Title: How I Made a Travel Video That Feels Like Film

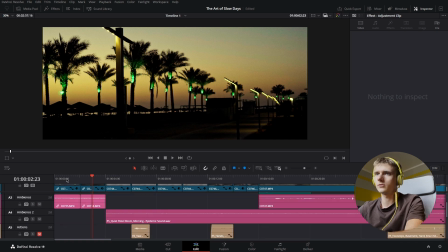495s
So this sound was recorded from the video, like this original sound. So just ambience.
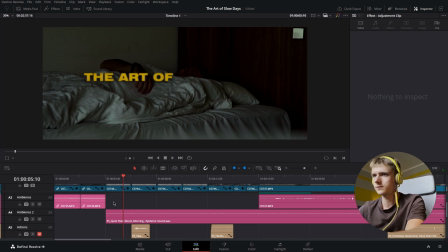503s
Then we have the room tone, which is not original sound. This is from the internet. And using room tone will give you this cinematic vibe. So here we have, it's called Quiet Hotel Room Morning, which is basically the thing that I am showing,
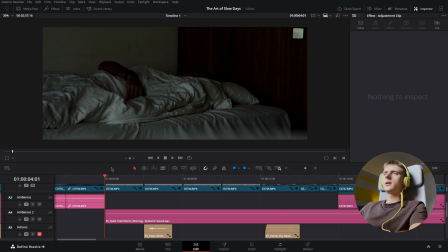516s
because I'm in a hotel and this is morning, and this is quiet, a quiet room. So if you hear this,
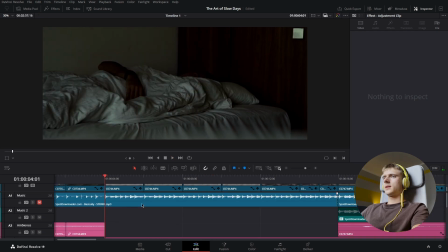527s
here you go. So this gives you this vibe. And now let's play other sounds as well here in this scene. Okay, that's it.
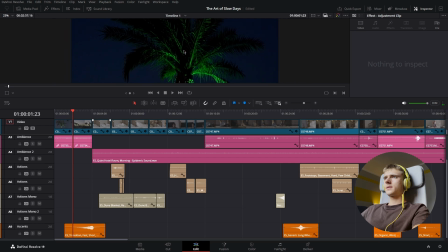542s
So we start, so here we have also accents and the beginning, which is transition.
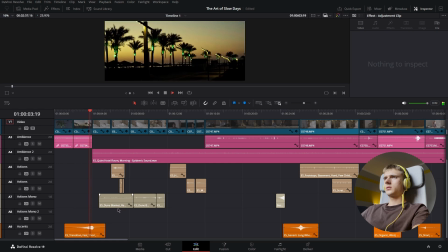550s
So this is a riser probably. You create this tension, and then you have the quiet room.
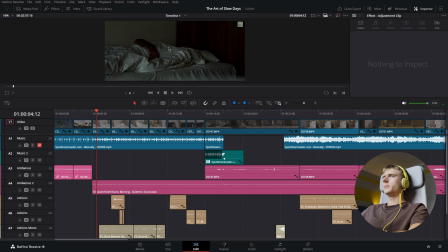558s
I'm sleeping.
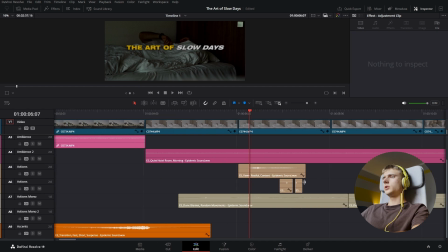561s
We have the sound of blanket, and we have the sound of yawning and rubbing my face.
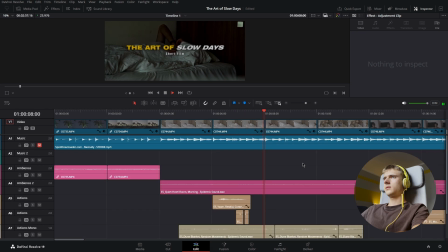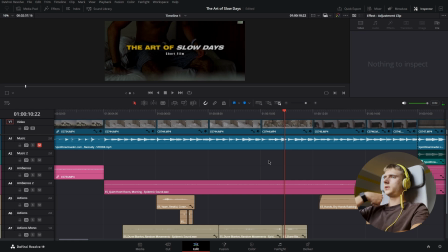574s
And also double tap to turn off the alarm on my Whoop, and
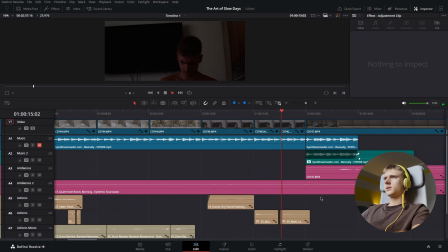584s
rubbing my face. Inhale, exhale as well.
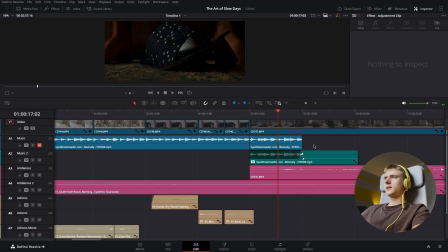590s
Here you have the ambience. All the sounds are original in this case.
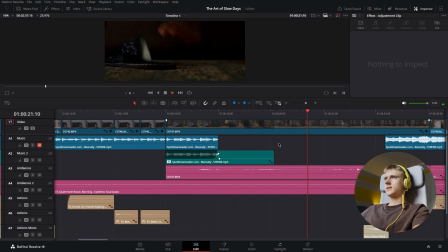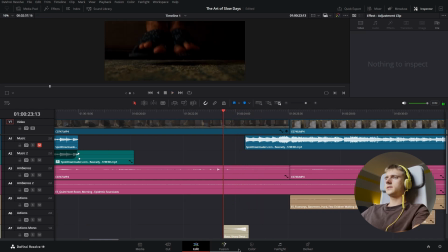602s
And before the music starts playing, we have this riser, so it sounds like this.
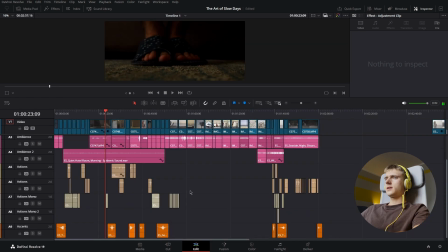611s
Here you go. Then here we have
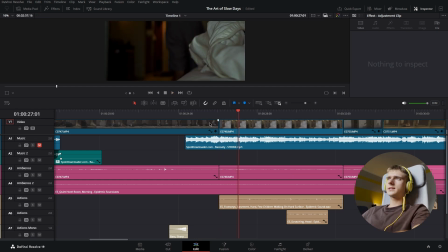618s
whoosh to introduce the next clip, and we have footsteps as well, and scratching.
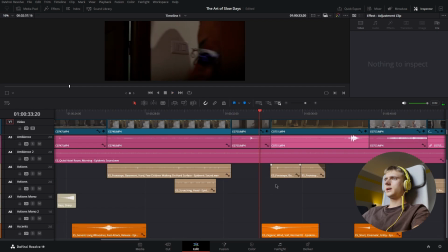631s
Now here the sounds of turning on the light. This is original sound.
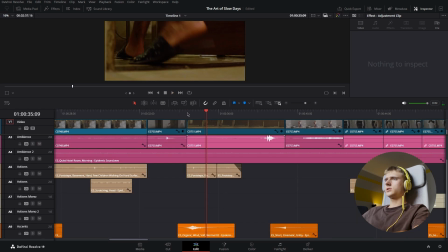637s
The whoosh to create the transition to the next shot, and then also footsteps.
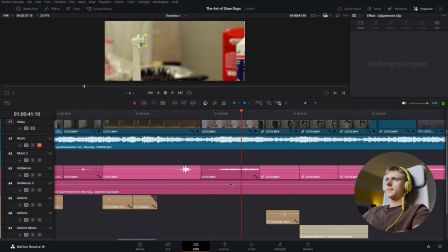647s
Closing the door, which is original sound. Showering is also original sound.
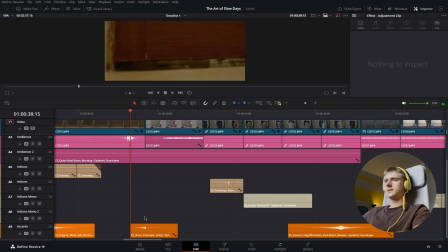653s
And also here we had this cinematic riser.
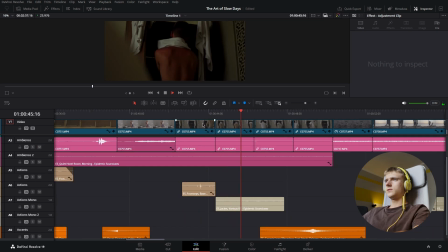661s
This is also footsteps. Jacket.
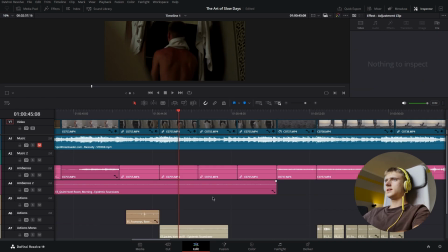666s
It's called jacket, but it actually fits in this context with t-shirt.
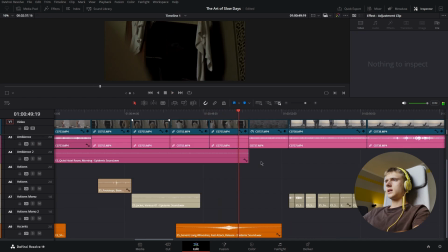675s
And the whoosh.
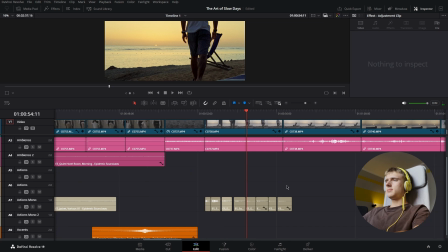681s
So these are the footsteps on the scent, and I manually aligned them perfectly with the steps on the video. Sometimes you have to spend time doing this, but then you have the result.
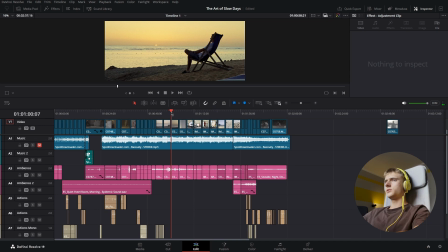698s
Alright, here we have just ambience, nothing special. I'll just skip this part. So you saw this part before.
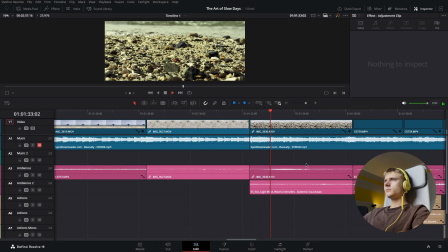705s
Now we have here. So this was the original sound,
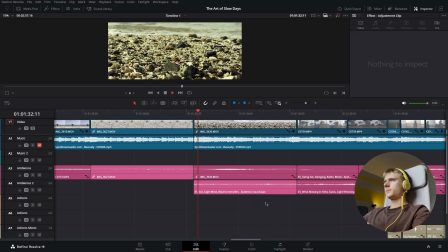715s
and I just added the sound from the internet as well. Now it sounds a lot better.
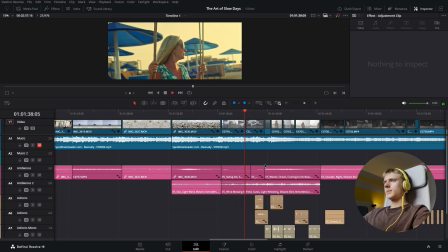724s
Swinging on the rope. Wind blowing. What else do we have here?
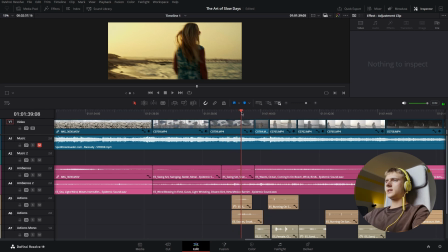731s
Waves. So here I added the sound of sand. Here.
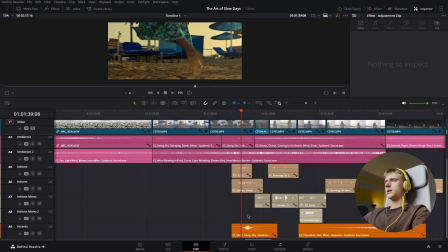738s
And also you can hear the whoosh in the accents.